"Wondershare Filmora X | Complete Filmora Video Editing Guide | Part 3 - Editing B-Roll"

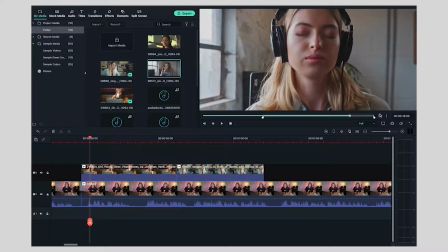244s
I will scrub through, mark an out point, drag and place.
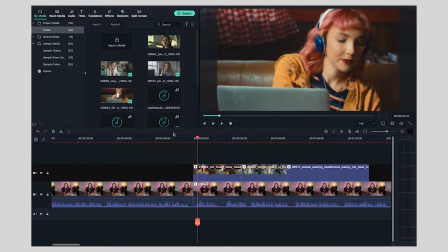250s
Now that clip looks like it goes for way too long. But what I'm going to do is play through my video and match it to the pacing of my voice.
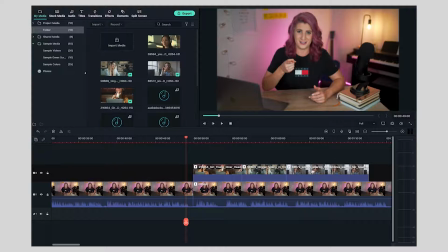259s
So I'm probably going to make these clips a lot shorter because I do tend to talk pretty fast, and I want the clips to be changing pretty quickly as well to keep with the flow and feel of the video. So I'm going to play through my sequence and see where I want to adjust this B-roll.
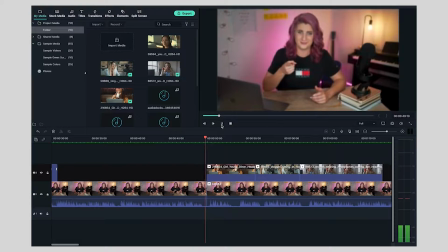277s Out into the world using video. So to start with, our free music options.
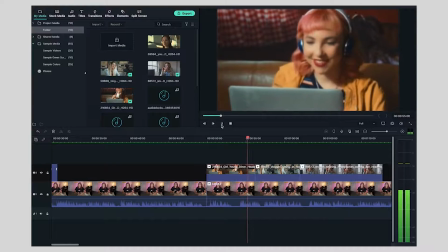284s Number 1 is YouTube's audio library.
So this shot drags on a little bit too long, and the pause that I've got here is a bit too big as well. So what I'm going to do, position my playhead, select the clip, press the cut tool.
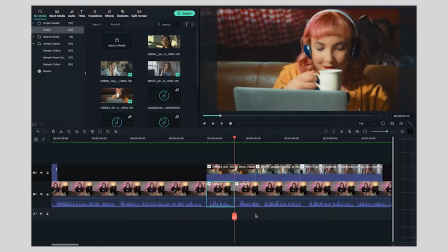300s
I see the cut tool will only cut the clip you've selected. If you have nothing selected, it'll cut everything. So I'm going to undo that. I'm just going to take a few frames out of that gap, and then I'm going to bring
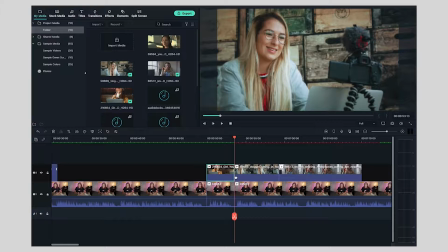319s
this B-roll clip in line with where my new sentence starts.
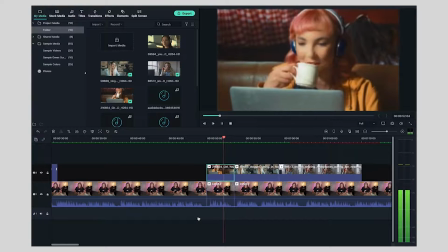327s Video. So to start with, our free music options. Number one is YouTube's audio.
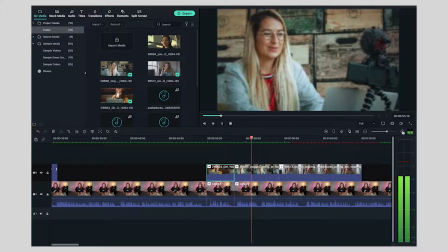335s
And I'm going to zoom in and just refine that a little further.
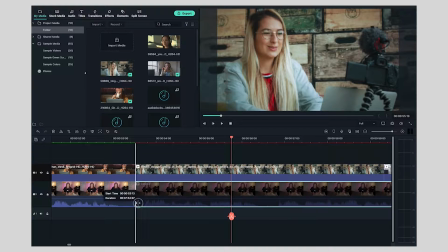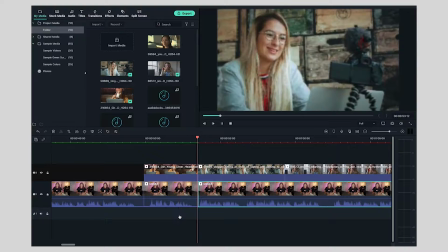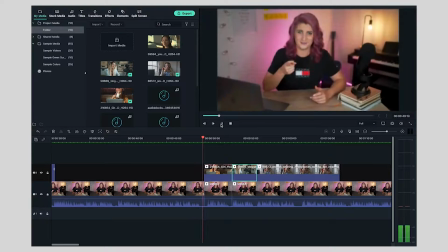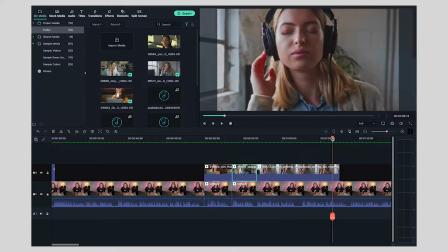And I've just noticed I've repeated myself. I've changed the sentence slightly here. So I'm going to click on this clip, cut it, delete it, and bring this one back in line there.
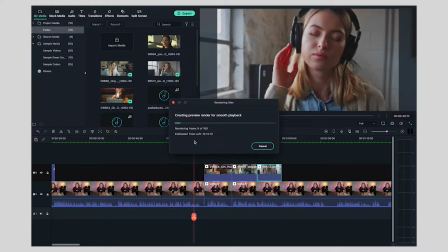375s
If you press the Enter key, that will render all your files on the timeline so you can play your video back more smoothly.
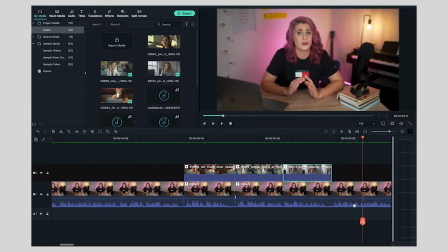382s
So I'm pretty happy with how this B-roll is looking now.
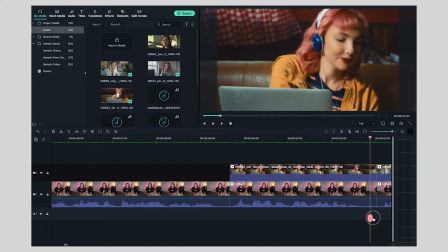385s
If I zoom in, I can see that my B-roll clips all go for about 3 seconds each, which is pretty much spot on for pacing.
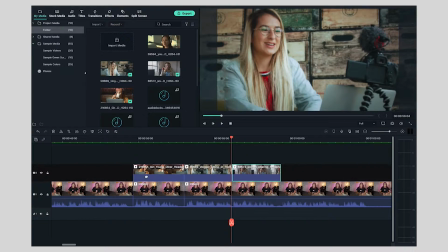394s
I've lined it up with natural pauses or new sentences in my speech so that it matches the flow and helps the rhythm of the video. I hope you're starting to feel a bit more comfortable with Filmora, but if you are feeling overwhelmed, that is totally okay. There are a lot of things to remember when you first start to edit videos. Now is another great time to jump back into Filmora for yourself and practice what we did today. When you're ready, in the next video, we're going to add some music to our composition. I'll see you there.